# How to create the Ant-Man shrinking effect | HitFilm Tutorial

There's a certain fuzziness to the way you approach creating this kind of shot, where you have to use your own intuition to get what you're after.
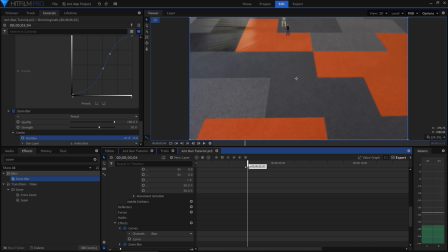There are lots of different ways you could animate it, lots of different ways you could design the particle system.
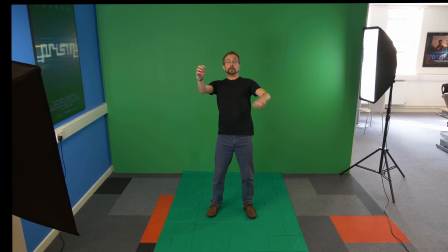If you do have a go at this shot, even if you're using the sample footage, don't stress too much about making it look exactly like the version I did.
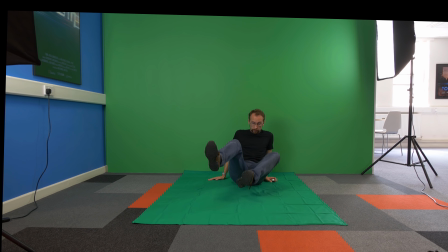This isn't that kind of shot, it's not a science really, and that's why I haven't always stated exactly what precise values I've used.
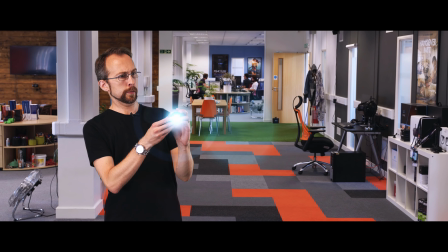You can dig into the project file if you want, of course, but a lot of this stuff is a matter of taste,
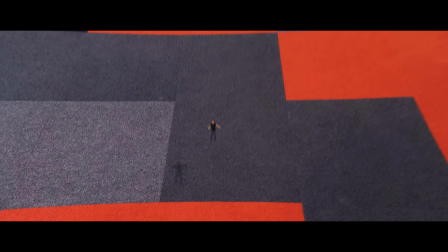and in fact, you guys will probably come up with a much better version than what I've done here.
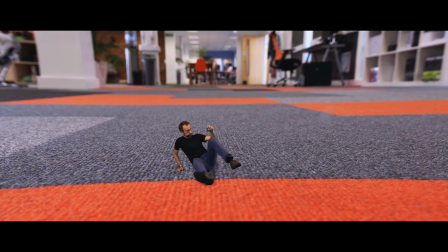At the very end of the shot, once I'm all tiny and we're down on the carpet, I wanted to enhance the feeling of being small.
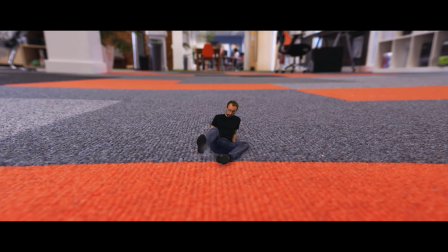For that I added another particle simulator, which kicks in at the end. I set this up with some floaty dust particles, fairly subtle, but it enhances the impression of being down at ant level.
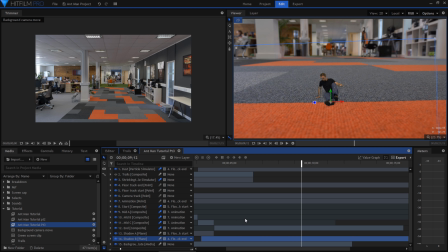The final element was to add a shadow. In an ideal world I'd be able to retain some of the shadow from the key, but that wasn't possible in this case. Instead I went with a simple hand-drawn shadow, animated to match my movements. Not something you'd want to have to do for a whole movie, but not a problem for a quick shot like this.
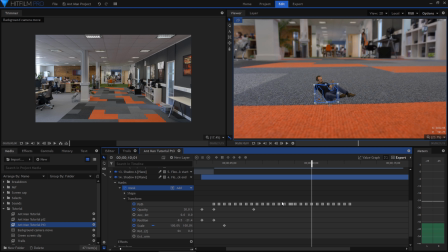It's simply a black plane masked out to the appropriate shape and animated accordingly. Once I was happy with the shot, I then made an entirely new composite shot with it inside.
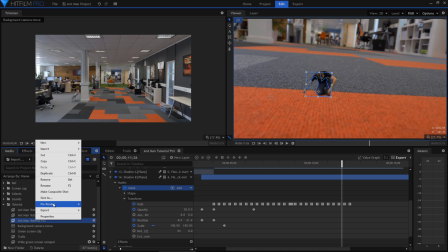Again, this was done by finding the shot in the media panel and choosing Make Composite Shot.
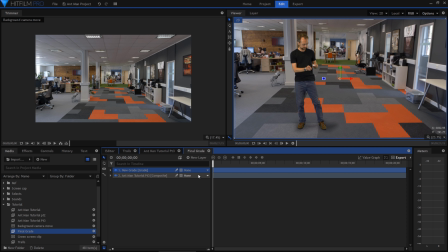This was where I was going to do my final grade. First up, I created a grade layer and applied the Action Cam Lens Distort effect.
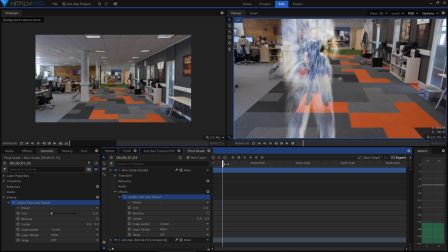I keyframed the FOV to shift from 0 to 40 as the camera move begins,
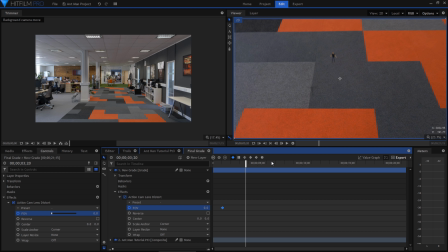so that by the time we're down on the floor there's a definite fisheye curve to the shot. Much like the dust particles, this helps to subtly give the impression of being at a different scale,
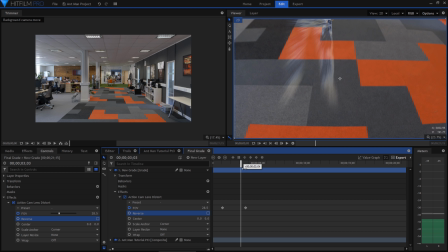even though of course we actually shot this with a completely normal camera and didn't actually go particularly small.
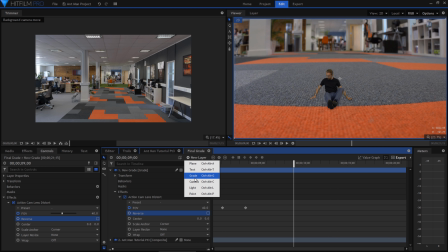I then added another grade layer for the final grade.
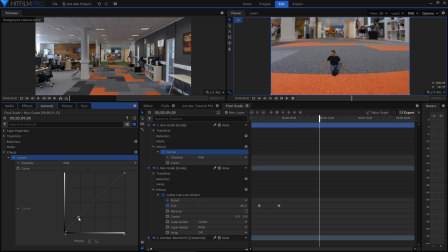For this I used a curves effect to actually reduce the overall contrast and saturation so that I could then apply a LUT without it becoming too extreme. I used a free LUT called Clouseau. This isn't really the intended use for LUTs, of course, as we've discussed in other tutorials, but is often a good way to get an instantly good look for your video.
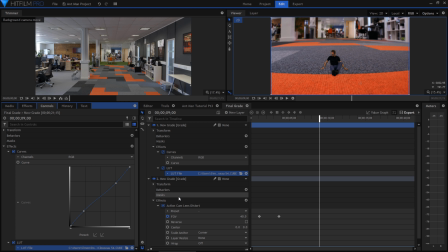We'll include a link to the site where I got the LUTs from in the video notes, but generally if you search for free LUT downloads you'll find something interesting. I applied some letterboxing to give the shot a 2:35:1 ratio.
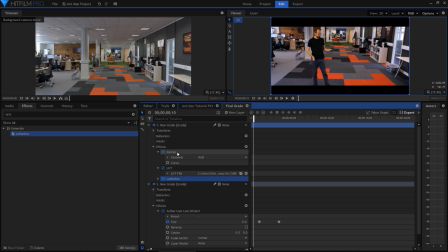This was primarily to cover up some of the edge of frame gaps caused by the stabilization processes I'd used.
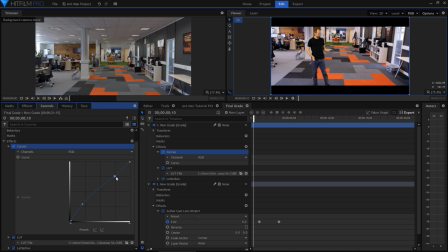This was a little bit disappointing actually, because I would have liked to match the 185:1 ratio of the Ant-Man films, but you can't have everything.
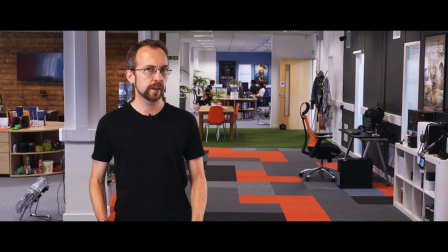They had considerably more resources than us. And that about wraps it up, so I really hope this was useful.
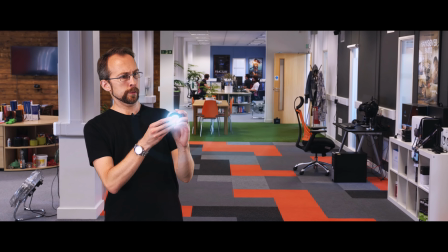Thank you very much for watching everyone, it was really fun to be back. I can't wait to see what you all come up with.
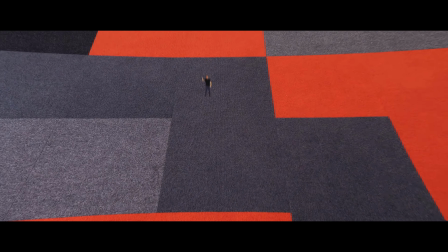That's all from me, until next time, don't fall down a time vortex.